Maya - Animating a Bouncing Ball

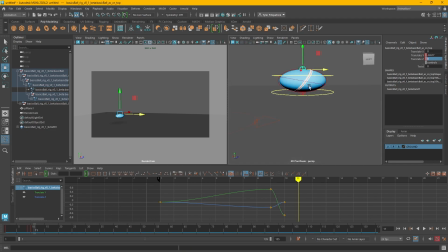(20:41)
And then on 11, I'm just going to move this way. I'm going to stretch it out to about 0.5-ish. I don't want it to stretch out as much as this frame, because on this frame,
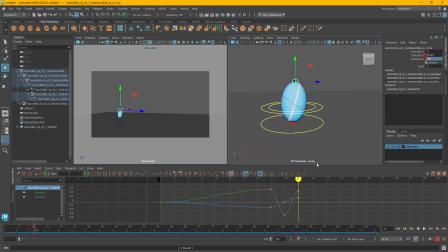(21:00)
the ball has lost some power, and it's not going to rise as much, so it shouldn't stretch as much either. And then I'm going to select my movement controller again. I'm going to go to the peak of the next bounce. And I'm just going to set the squash and stretch keys to 0.
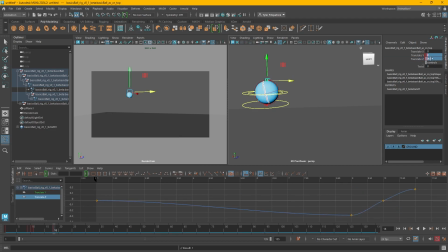So by the time it reaches the peak, it should no longer be stretching. It should just maintain its neutral form. And then the whole process starts over again. It'll stretch out, squash on impact, stretch, and so on and so forth.
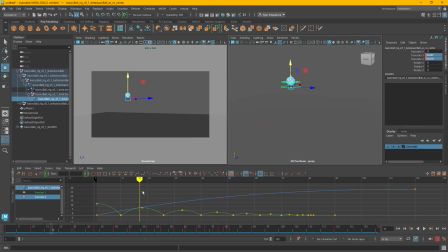(21:37)
Now what's nice is I don't have to do this manually. Now that I've done it once, I can use the keyframes I set on the previous bounce for the next bounce. So I'm going to go to this frame just before it impacts. I'm going to select my squash and stretch controller.
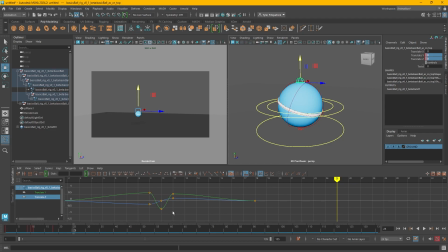(21:55)
And I'm going to select these 3 frames. I'm going to copy them. And I'm going to paste them. So now I have the squash and stretch on that second bounce.
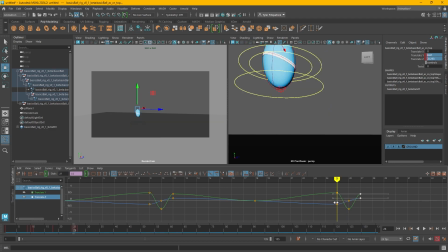(22:07)
However, again, I don't want it to be as extreme as the first bounce because the ball has lost some power. So I need to rein these keys in a little bit. And what I can do to do that is I'm going to select all of these.
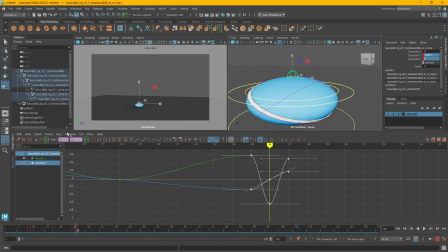(22:22)
I'm going to press R to switch to my scale mode. And with my mouse held right here in the middle of the graph, so right at the 0 position, I'm going to hold Shift, middle mouse button, and I'm going to drag my mouse down to scale those frames down just a little bit.
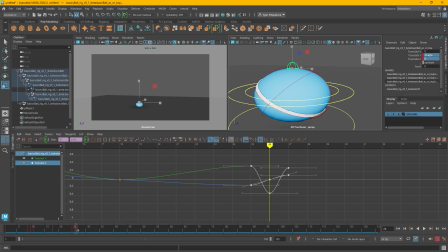(22:42)
I'm going to watch this number. So before it was squashing to about 0.6. So I'm actually going to undo that. And I just want to bring it down to about 0.5.
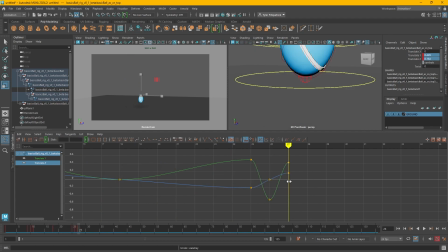(22:55)
So it's not a drastic difference, but it's just a little bit less squashing and stretching. And so now by being smart, I am able to take a little bit of work and spread it out through the whole animation.
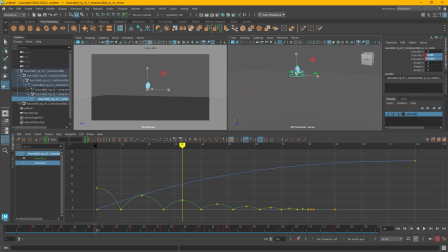(23:09)
From there, it's just a matter of repeating the process. So going to the next peak, selecting the bounce controller. I can even copy this frame that's just 0 and 0. Going to the key before the next bounce.
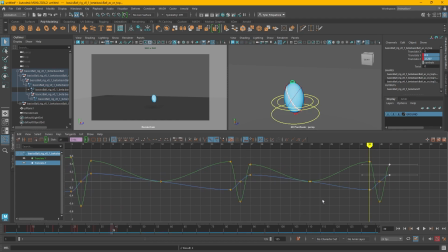(23:29)
Copying these keys, pasting them. Pressing R, Shift, middle mouse button, just scale them in again.
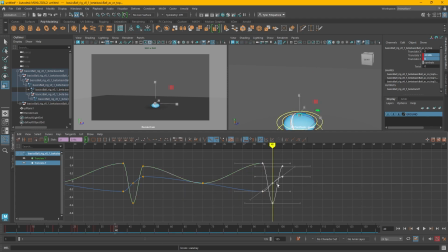(23:43)
I want to be on this middle frame here so I can see exactly what the squash will be. So I want to be negative 0.4 now, approximately. Bounce. So with that, I'm able to take just a couple more minutes to fill out the rest of these bounces with progressively smaller and smaller squashing and stretching.
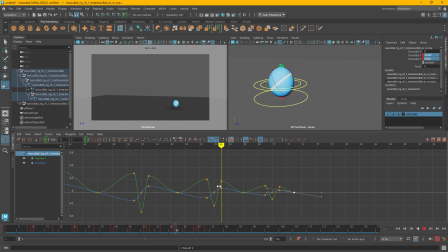(24:02)
And I think from here, I'll make that my last squash and stretch, because at a certain point, the squashing and stretching would be so small, we would not perceive it.
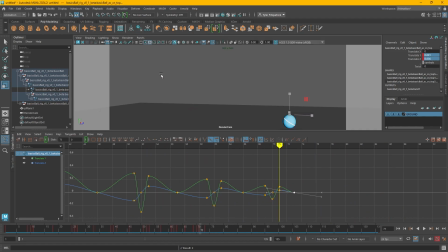(24:10)
All right, and I'm just going to tap spacebar in my render cam panel to expand it.
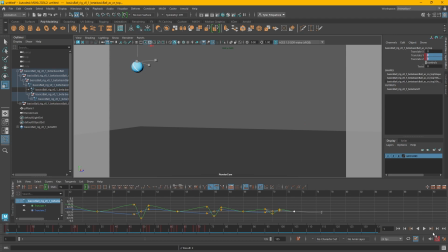(24:17)
Go to the start of the animation, I'm going to press play. There we go. Great. I'm feeling pretty happy with that thus far.
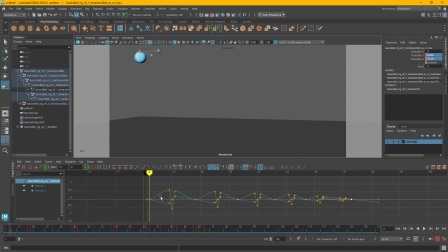(24:36)
Now, there's one thing I want to adjust right off the top of my head, and it's this first bounce. You can see that the ball is pretty far from the surface before it immediately jumps into this squash. then pops up again.
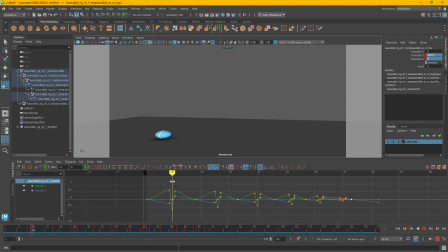(24:49)
And this feels like a pretty sudden transition to go from here to here. And I feel like the ball should be a lot closer to the ground before it just immediately hits this frame. So I'm going to go to this frame. I'm going to select this controller.
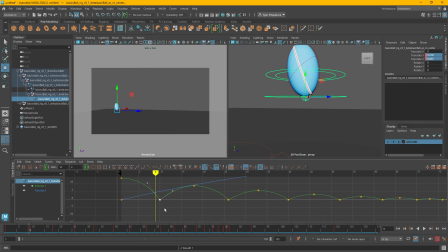(25:07)
And I'm going to copy the frame where it hits the ground and paste it here as well. And I'm going to paste it on the frame afterwards. And I don't want it to actually be touching the ground just yet. So I'm going to select both these frames,
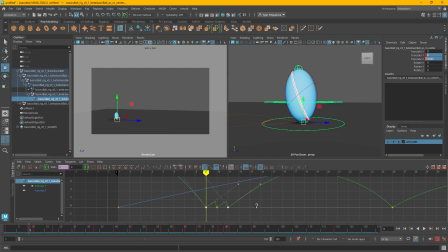(25:23)
press W and hold Shift and middle mouse button to just slide them both up a little bit. And these tangents are going in weird directions. So I'm going to select the ones I want to change and just press the linear tangents button to make them point at the middle keyframe.
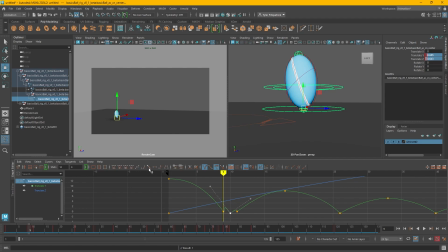(25:39)
And then for the middle one, I'm just going to select the keyframe itself and press linear tangents. So now what that's done is it's giving me more control over the frame just before it makes impact with the ground and the frame where it's leaving the ground. So that it feels a little more connected to this pose.
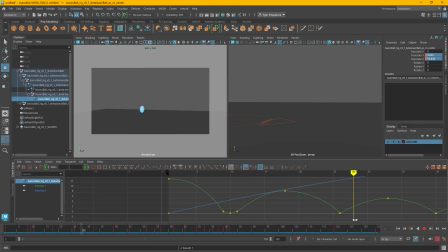Then if I hit play, you can feel that bounce a lot more.
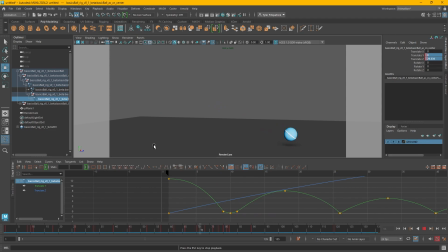(26:08)
You can really feel the impact because it feels like it's transitioning into it a lot better. And if I wanted to, I could do the same thing here as well. In fact, I'll even copy these frames, just paste them here.
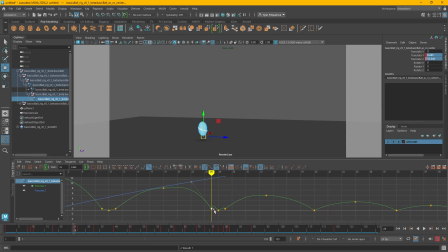(26:27)
And then it's just a matter of following the same steps as before.
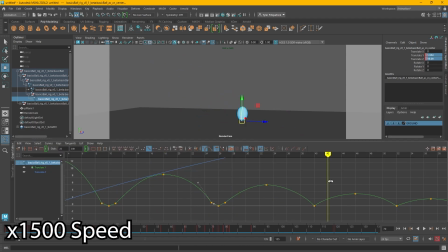So now those bounces really have an impact to them and a weight to them that feels pretty good.
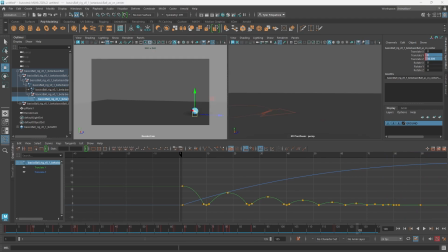(26:46)
I could refine and polish this just a little bit more, but I think I'm happy with where it's at for this video.
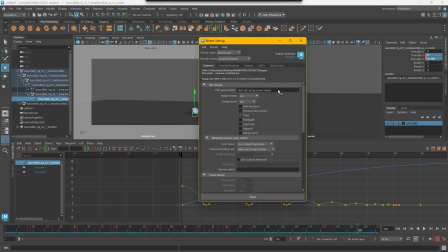(26:52)
So the last thing to do is to just make sure that my render settings are okay. Set it to HD 1080.
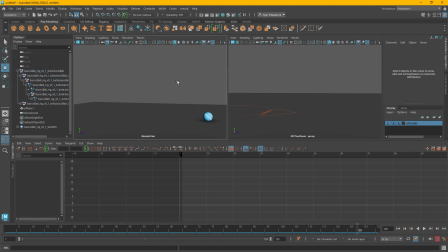(27:01)
I turn off the resolution gate in my render cam and make sure it's the active camera. I'm gonna go to playback, play blast options, making sure it's saving to file.
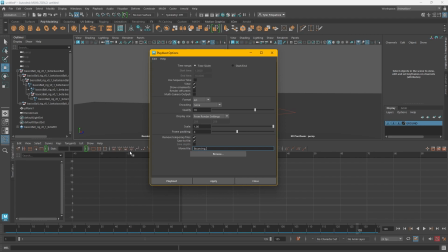(27:12)
I'll just call this bouncing ball underscore rubber. So for other balls, I would name it like tennis ball, basketball, etc. And then I'll play blast this. And so that's the basics on how to animate a bouncing ball.
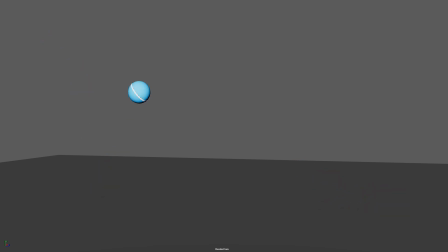(27:32)
Of course, when it comes to your animations, you want to be really conscious of the different variables, like what are the properties of your particular ball, how is it being dropped or thrown, and how much squash and stretch exaggeration is appropriate for what you're doing. So with that, I wish you luck, and I hope you have a good day.